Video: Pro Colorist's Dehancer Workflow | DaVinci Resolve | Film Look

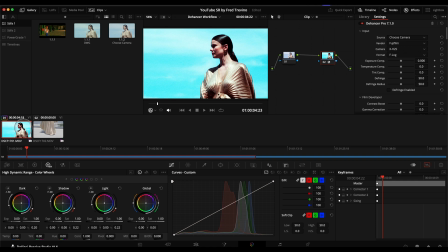4:02 So if I chose my workflow to be to just go this route, then I would have gone here and just bypass the color management. That way it does not sort of do a doubling up of taking the footage out of log.
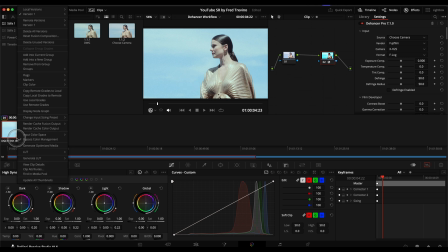4:16 But again, that was just kind of to show you a different workflow, but I'm actually going to turn this off and stick with this here. And you can see we go from here to here. And then the next thing I do from here, really from here, it's really dependent on the look we're after.
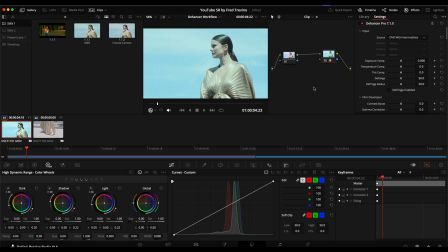4:35 Okay. And also fixing the footage. Like in this case, it is overexposed. So, you know, I'll go here, and then the few things that I typically adjust initially, and this is partly based on the recommendations of the Dehancer manual, is I will typically go in and
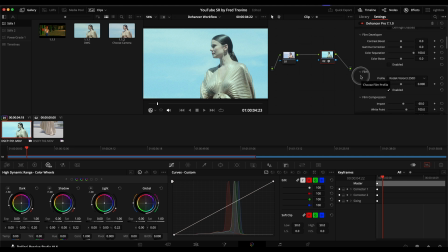4:56 something that I find, you know, as far as the color profile here that you use, you know, I found that some of these work better and look better dependent on the camera. So the Fuji cameras, for example, I find, you know,
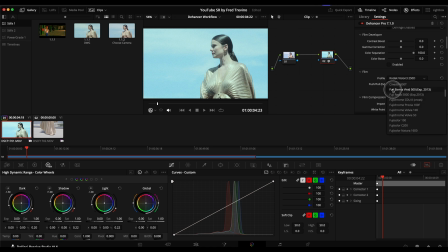5:12 one of my go-tos is sticking with Fuji and going to Fuji Eterna Vivid 500. But what that does, you know, in my opinion, is it applies a film look to the footage while still
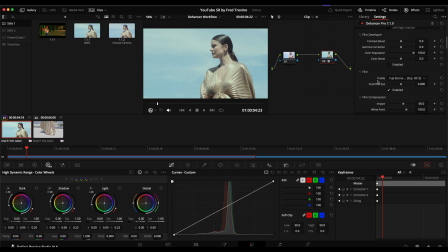5:27 kind of maintaining the look of how it was actually shot on set. So it doesn't go in there and, you know, completely alter everything.
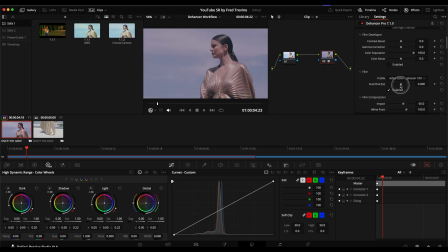5:35 You know, like if I added something completely different, you know, I wouldn't want to completely change how it was shot.
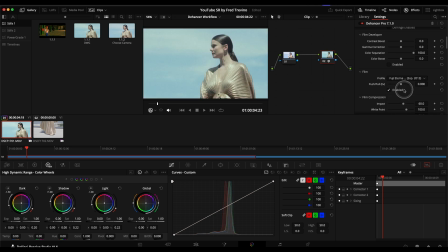5:42 And you could say this stays kind of true to the original image in terms of the color and the look of it. So usually I choose my film stock dependent on the look that I'm going for. And then from there, I mean, you can see this is a pretty decent transfer over.
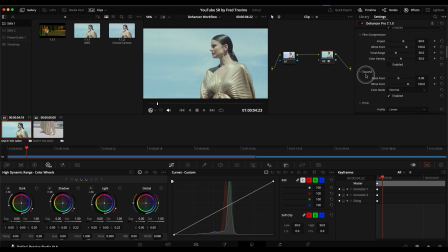6:00 And then normally one of the first things that I do is adjust the black point. So we can see here her hair is a little bit kind of washed out, and that's not really the look I'm going for. So I'm just gonna kind of, and some of you have asked before, I do have scopes, but they're not on the screen.
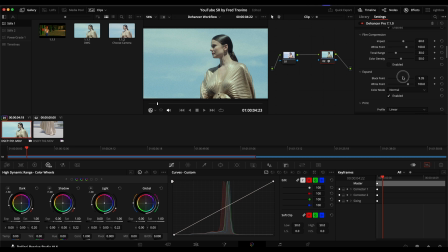6:18 They're on a separate monitor running on a separate system. So, but I'm kind of looking at the scopes and also trusting my eye and trusting my monitor. So I'm going to choose that for my black point. And then from here, I usually second, I, you know, go to exposure.
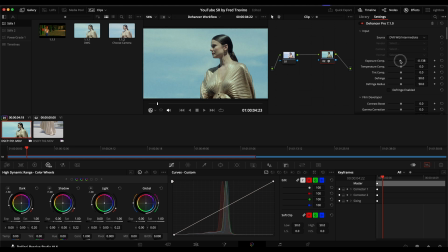6:35 This is, you know, and then I play with the look. So let's say we want to make this a little bit of a higher key kind of look. So I'll maybe just bring this up a little bit. And then something that I also do right off the bat, which I'm noticing is kind of affecting it now,
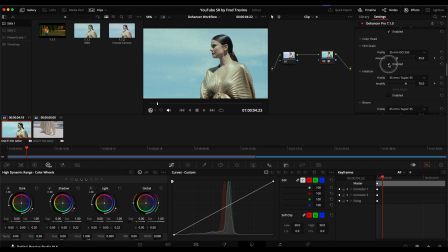6:49 is I tend to turn off this film grain pretty early in the process, if not at the very beginning. And it's just because all of that grain, you know, really affects the look.
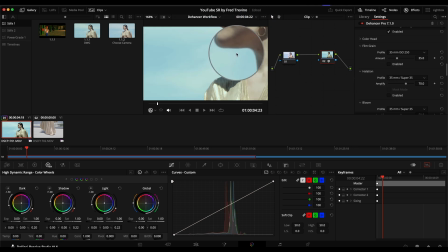7:01 Okay. So I tend to just turn it off so I have a clean image to look at and I know, you know, exactly what I'm getting. So you can see just by turning that off, I actually want to go up here and maybe play with the exposure a touch more.
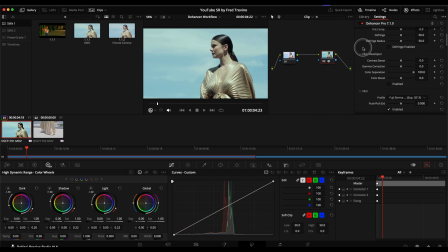7:15 I'm actually going to bring it down a tiny bit there. And then something that I love working with as well is, you know, right now this image to me is just, you know, let's just say we want to go with kind of like a brighter commercial look, but at the same time with kind of a film stock look to it.
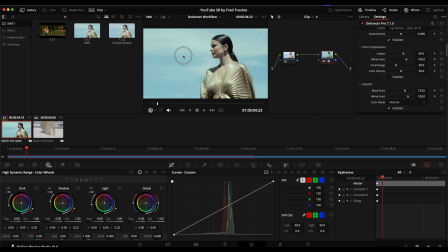7:33 Right now this whole shot just looks way too overexposed and also very desaturated. So let's jump right into that and fix it. And you know, that just goes to saying that, you know, it's, there's no magic formula of what you want to do with this on every clip. There's just very general guidelines based on the look you're going for.
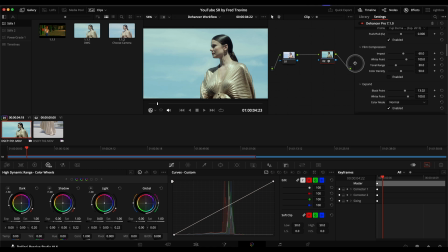7:52 In this case, it is, you know, a brighter commercial look that I'm going for with a kind of cinematic kind of look to it. So from there, you know, based on the fact that I think this just kind of looks too bright and too desaturated, I'm going to go into the film compression, which is something I use a lot.
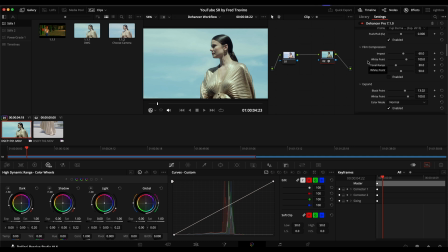8:09 And what film compression does is it takes away a very bright digital look to the highlights. So if I turn this on, you can see what a difference that does. So it immediately brings up all the bright areas that are kind of blown out and it brings those down.
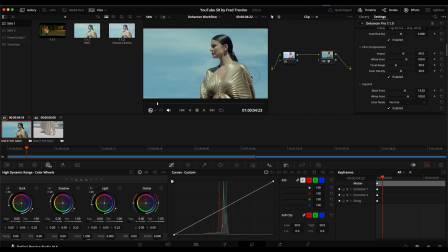8:27 And just by bringing those down, you can see some of that contrast and saturation come back to the image. Okay. And again, feel free to make adjustments here. And you know, just to not make this video 30 minutes long, because it could very easily get super long,
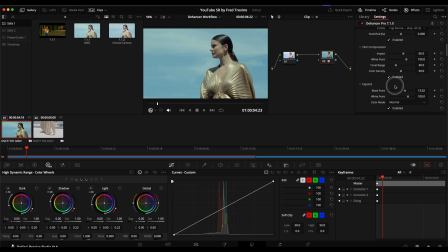8:42 I'm going to kind of hold back on, you know, getting meticulous with all of these adjustments. But you could, you know, go in here and adjust how much the impact, how much of the film compression it's applying,
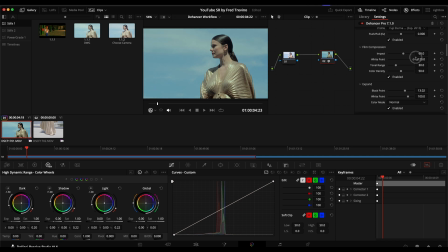8:58 where your white point lands, which affects how it's set. I'm going to leave these as the default settings. Okay. And so far we've adjusted the expand. We've applied our Fujifilm Eterna LUT and we've just kind of tweaked the exposure a little bit.
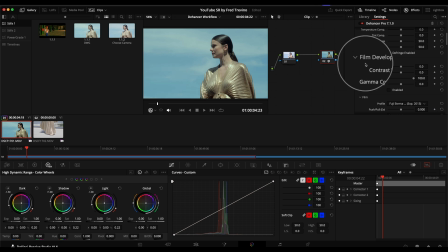9:16 And then next, you know, under film developer, I love using this as well. I'll turn this on and, you know, I want to give this a very sort of film-like saturation.
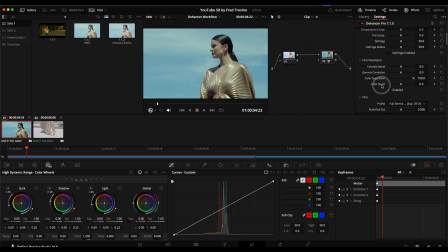9:28 Turning on film developer and then using the color boost is a great way to do that in the Dehancer. There's a million ways to do this. You see a ton of videos on YouTube about it, but in Dehancer, this is one way to do it within the plugin.
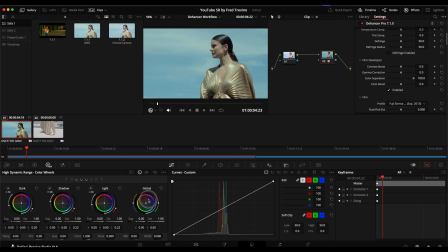9:45 There's also the HDR tools, the global saturation. There's also the HSV way of doing it, which is popular. But in this case, we're gonna do this color boost and look how great it makes the saturation just come up.
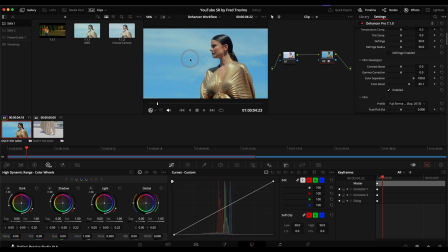10:00 There we go. I think now we're finally getting somewhere. And you can see it adds this very nice, vibrant, film-like saturation. So I'm going to start there. And so just by bringing all of this color in, you know, you start seeing other things like, I want this to have a kind of warmer look to it, okay?
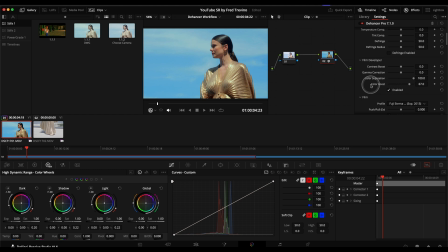10:19 So, you know, let's kind of rewind a little bit. We've adjusted the exposure. We've set the source of the input. We've applied color boost. We're using the Fuji Eternal LUT film compression. We've set our black point. This I will leave as linear.
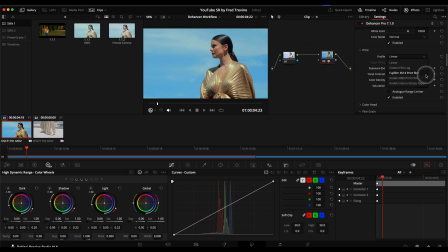10:38 I am not going to apply any sort of Fujifilm print stocks or Kodak film stocks. I'm sticking with the linear profile. And film grain, I typically add this at the very end once I have the look set and I'm happy with it.
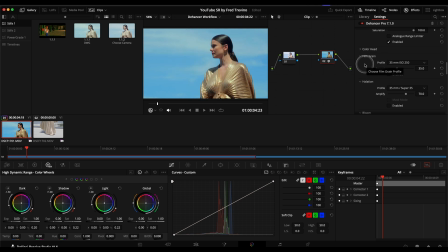10:55 And then I just apply that layer of grain at the top. The same thing goes with the halation, the bloom. I rarely use film damage because it's just kind of like a cheesy thing unless a director
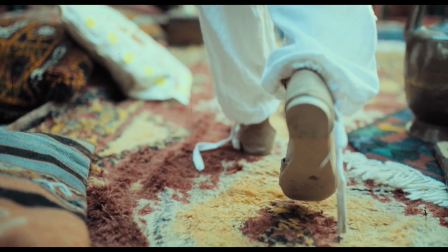11:06 asks for it and they want that kind of hairs and all that kind of dirt in the look.
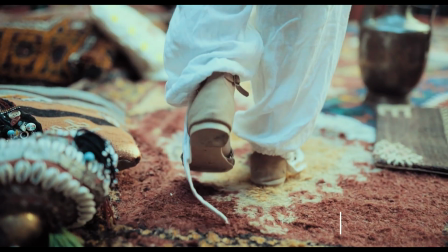11:11 Same thing with film breath,
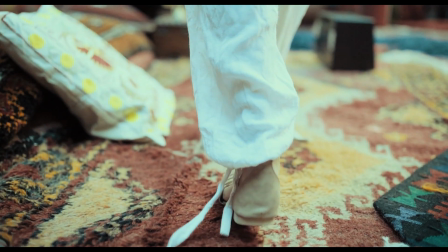11:14 which is kind of, you know, with film stock as it's running through a projector and you kind of get that kind of sort of jittery,
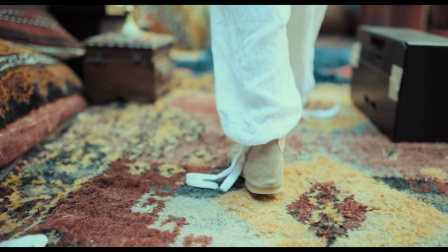11:22 slight exposure and color adjustments happen. That's what this does here.
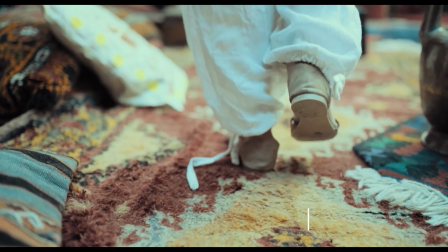11:27 And the same thing with gate weave.
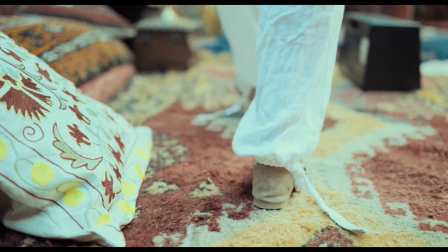11:29 It's a physical thing with the projector where the, you know, film is kind of vibrating and shaking through the projector.
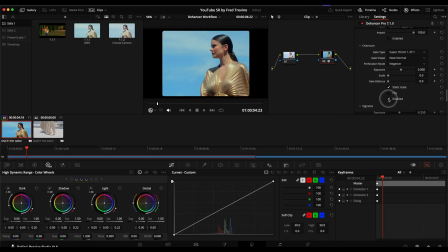11:37 This is cool, but again, I've never had the reason to use it, and you might see similar things. That's basically where you can see the sprockets and things like that. But, and then vignette, this has a very nice vignette tool,
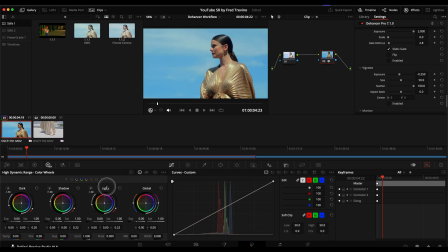11:50 but again, I just personally have my own kind of presets and like doing vignettes in the Resolve tool. So that's really what I'm mainly doing right now for this look. And now that I have kind of the base set,
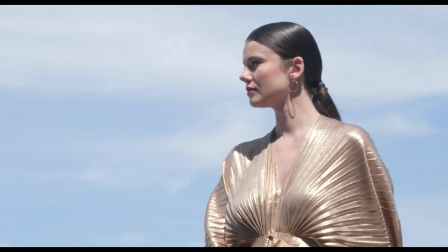12:05 and you know, this is where it started with the input color space adjusted to Fujifilm F-Log.
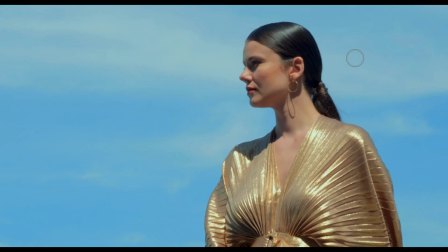12:14 And that's with the Dehancer adjustments right there.